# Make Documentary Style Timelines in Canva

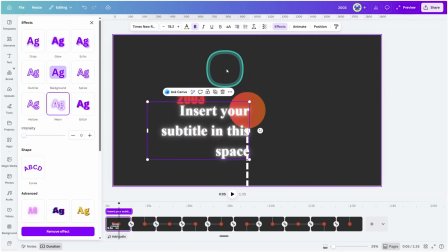[4:12]
You might find this slightly overpowering,
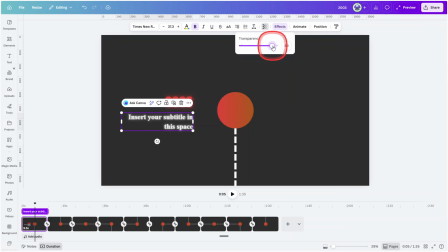[4:14]
so what I have done is reduce the transparency to around 80% just to take away that overbearing glare.
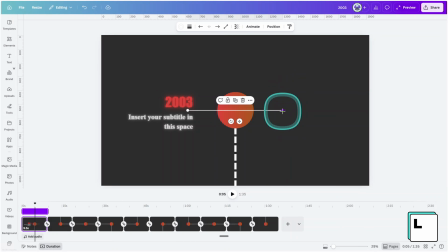[4:22]
Press L on your keyboard to create a line shape. Resize it like so and send it to the back of the composition.
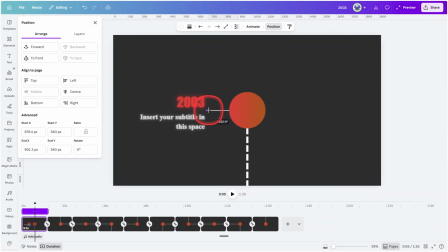[4:30]
Make a duplicate, rotate it by 90 degrees and place it here.
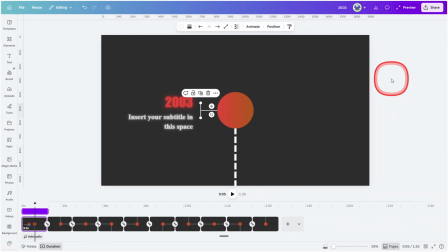[4:35]
Now let's add a little bit of a title animation in the top right to fill this negative space.
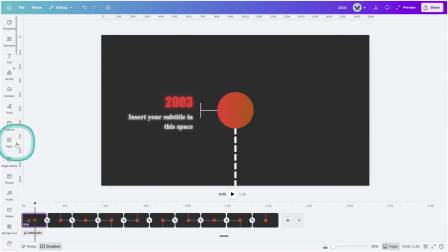[4:41]
Open the Apps section and search for the Motion Text app.
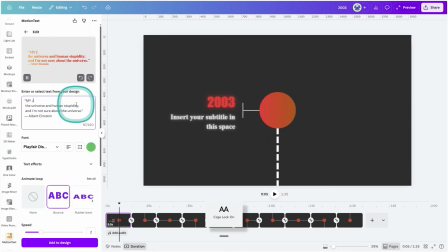[4:46]
Here you simply type in your content into the box and change the parameters to your liking, or you can choose a preset. I have chosen a preset and updated the settings here. The font I have chosen is Nanum Brush.
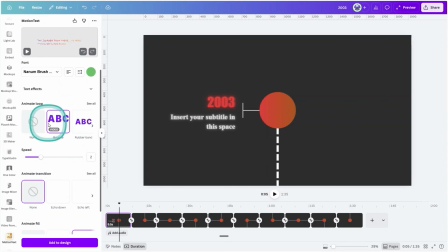[4:59]
Set the animation loop to bounce, speed 2, and set the animation fill to gradient sweep. Then change the colors in the color palette section to suit your theme. Next, let's create our icon section.
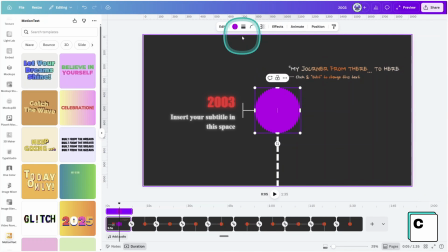[5:14]
Press C on your keyboard to create a circle shape and set the background color to the same as the canvas.
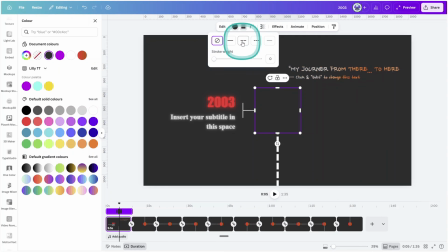[5:20]
Give it a 7-pixel dashed border and change the stroke color to one that suits your theme.
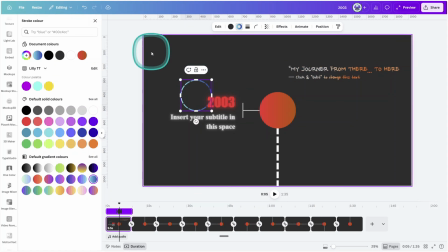[5:26]
Let's add a subtle glow behind this badge. Open the Elements tab and search for Circle Glow.
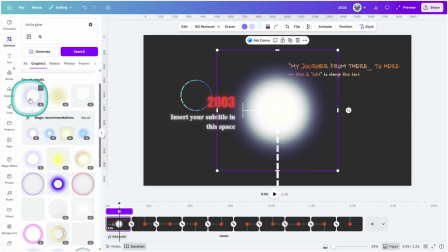[5:33]
Find one similar to this and place it behind the badge, then update the color to suit your theme.
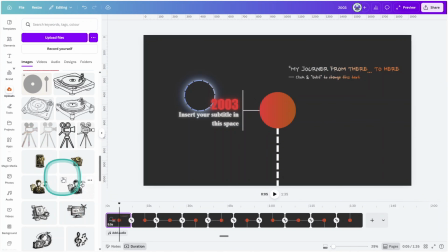[5:39]
Find some icons to suit your project. You can either select some from the Canva Elements library or ask ChatGPT to generate ones more suited to your needs, which is what I have done.
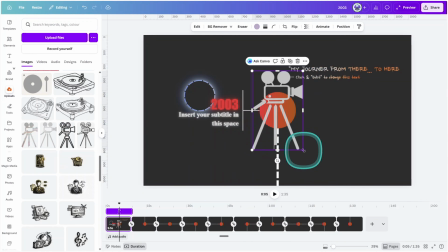[5:50]
Place the icon in the center of the badge like so.
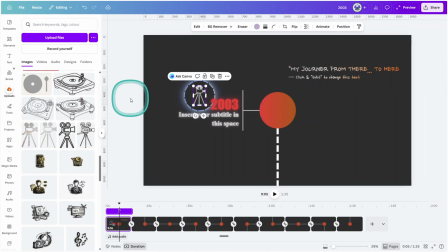[5:54]
And now we are ready to start adding a little bit of animation before we move on to transitioning to the next scene. Select the first handle line and give it a wipe animation from right to left.
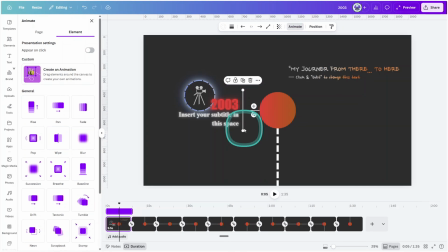[6:06]
Then select the preceding line and give it a wipe animation in the opposite direction.
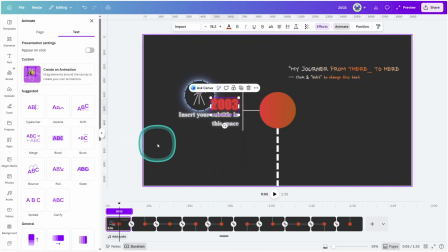[6:11]
Give the year title an ascend animation, making sure both are selected. The writing style is set to Word and the direction is set to up.
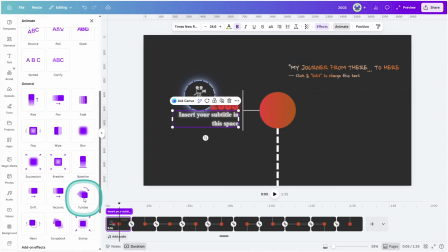[6:20]
You can do the same for the subheading, give it a baseline animation, making sure both are selected and the direction is set to up.
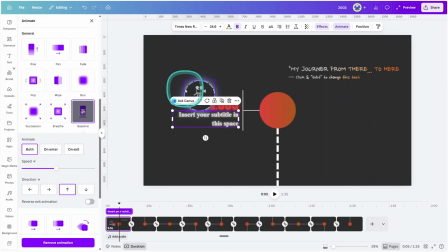[6:28]
Give the icon and baselines an animation in the opposite direction.
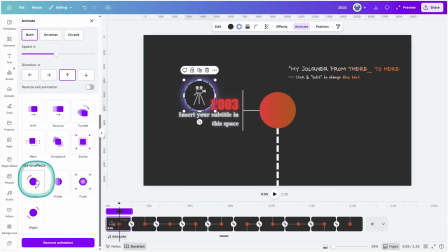[6:33]
Select the icon badge and give it a baseline animation. You can also move down to the add-on effects section and set it to rotate.
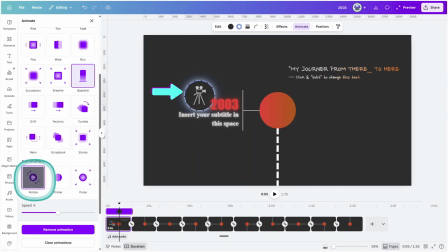[6:42]
This will give it a constant rotation as it moves through the transitions and animations.
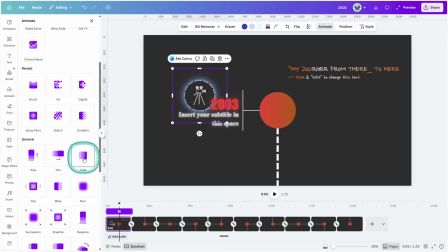[6:47]
Give the circle glow a fade animation. You can also add a subtle flicker effect to give the scene a bit more life.
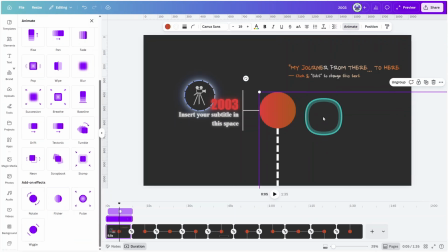[6:55]
And finally, select the timeline path group and give it a baseline animation, making sure On Enter is selected. You can slow the speed slightly. This is the only time we will give this element an animation, as the rest will be handled by the match and move transition.
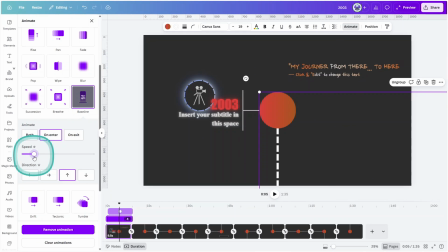[7:11]
Okay, now it's time to start adjusting the timings of each element. Right-click on this line and select Show Timing.
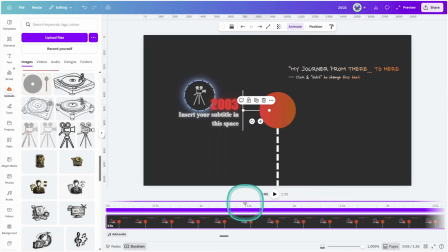[7:19]
Set the line to start animating just after the timeline animation has completed.
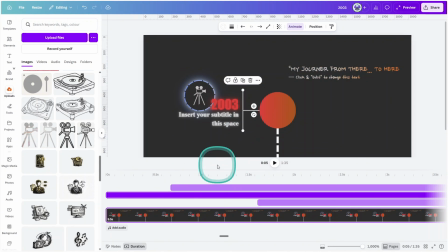[7:25]
Now select the next line and set that one to line up with the animation of the previous line.
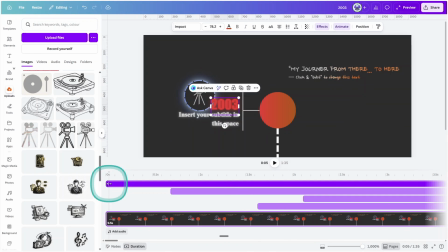[7:33]
Continue through each element and do the same, making sure that all of the animation timings are in sequence with each other and that there are no significant gaps.
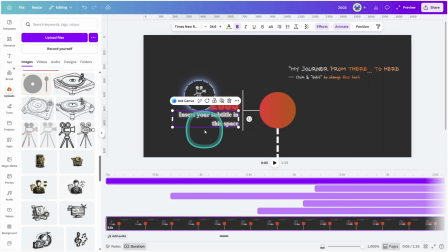[7:42]
If there are large gaps in the timeline or in the animation sequence, the scene will feel slow.
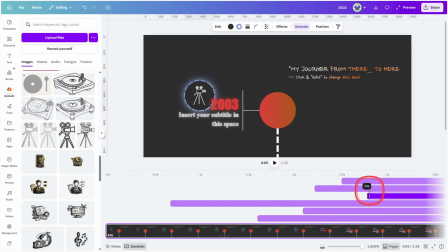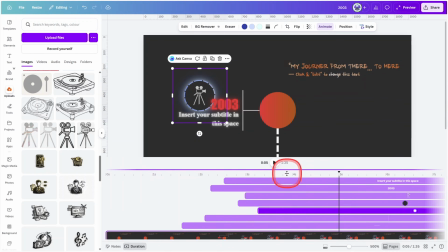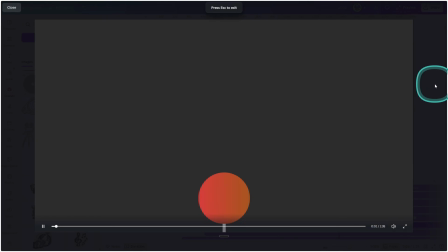[8:02]
Let's have a quick preview of what the opening scene looks like. Looking good.
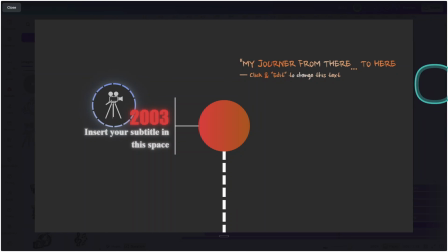[8:10]
What we need to do now is adjust the end animations to ensure they don't spill into the transition.